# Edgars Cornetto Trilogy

was quite an impressive haul today, Constable Butterman. Maybe we should do something to celebrate. What exactly did you have in mind?
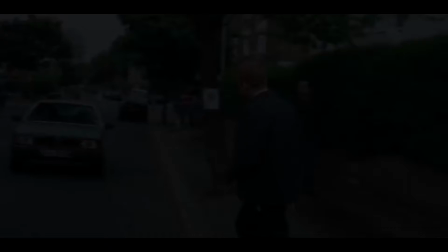I don't know. Pub? Ever have one of those nights that starts out like any other but ends up being the best night of your life?
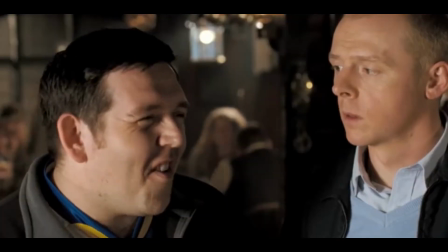I don't really want to get drunk. You'll get a little drunk. Okay, I'll have one. Yeah, Roy.
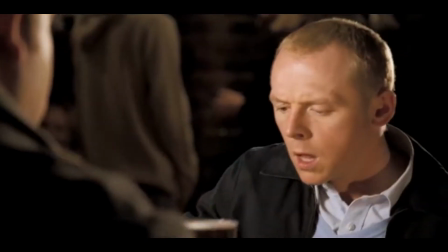We want to get loaded. And we want to have a good time. That's what we're going to do.
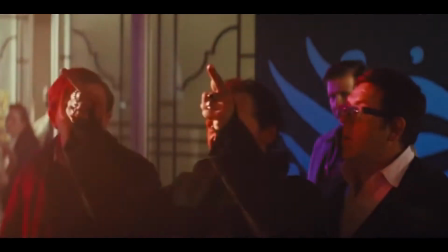We're going to have a party.
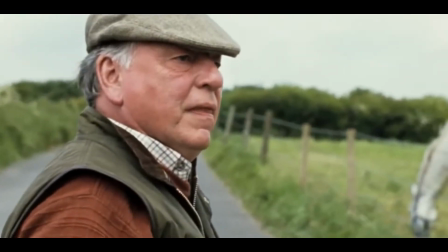Edgar Wright was born in a town called Poole, which is located on the coast of England.
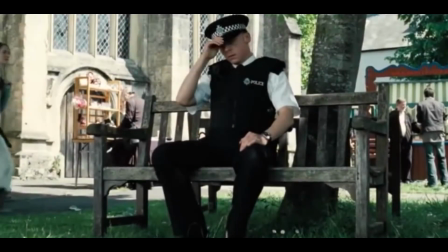He is now most famous for bringing us one of the best British trilogies with the Cornetto trilogy.
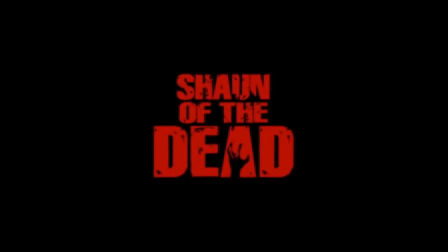This consists of Shaun of the Dead, Hot Fuzz, and The World's End.
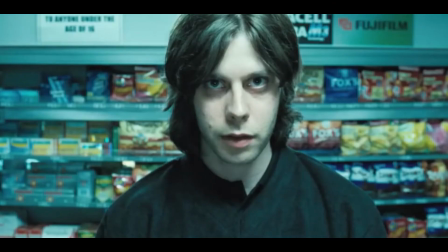The Cornetto flavours are red, blue, and green. Red representing blood in Shaun of the Dead, blue representing the police in Hot Fuzz, and green representing aliens in The World's End.
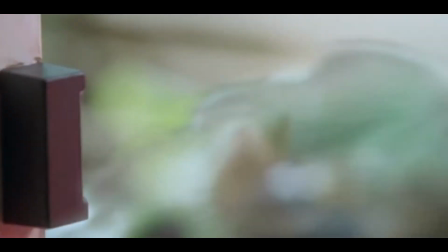Even more, his editing styles are known to be a montage of shots where the audio is enhanced to make the scene feel more dramatic.
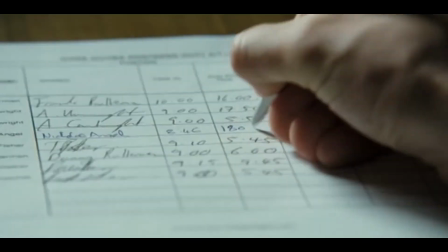Edgar also tends to use a lot of fast-paced quick shots within his films to make his films snappier and more interesting for his viewers.
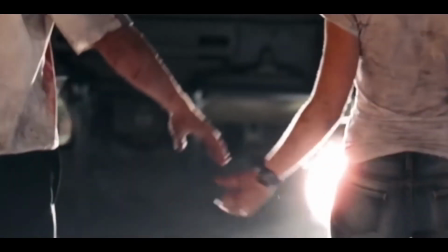As you can see, the Cornetto trilogy is a perfect example of why Edgar Wright is a good auteur,
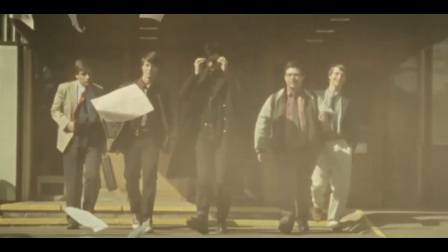and his work is recognised by millions around the world, especially in the UK, from his quick montages and wacky comedies.
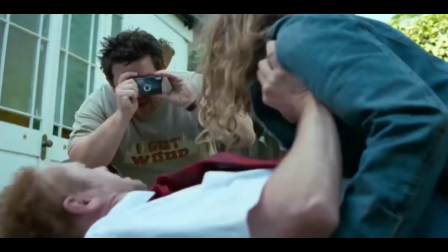Hold it there. Player 2 has entered the game.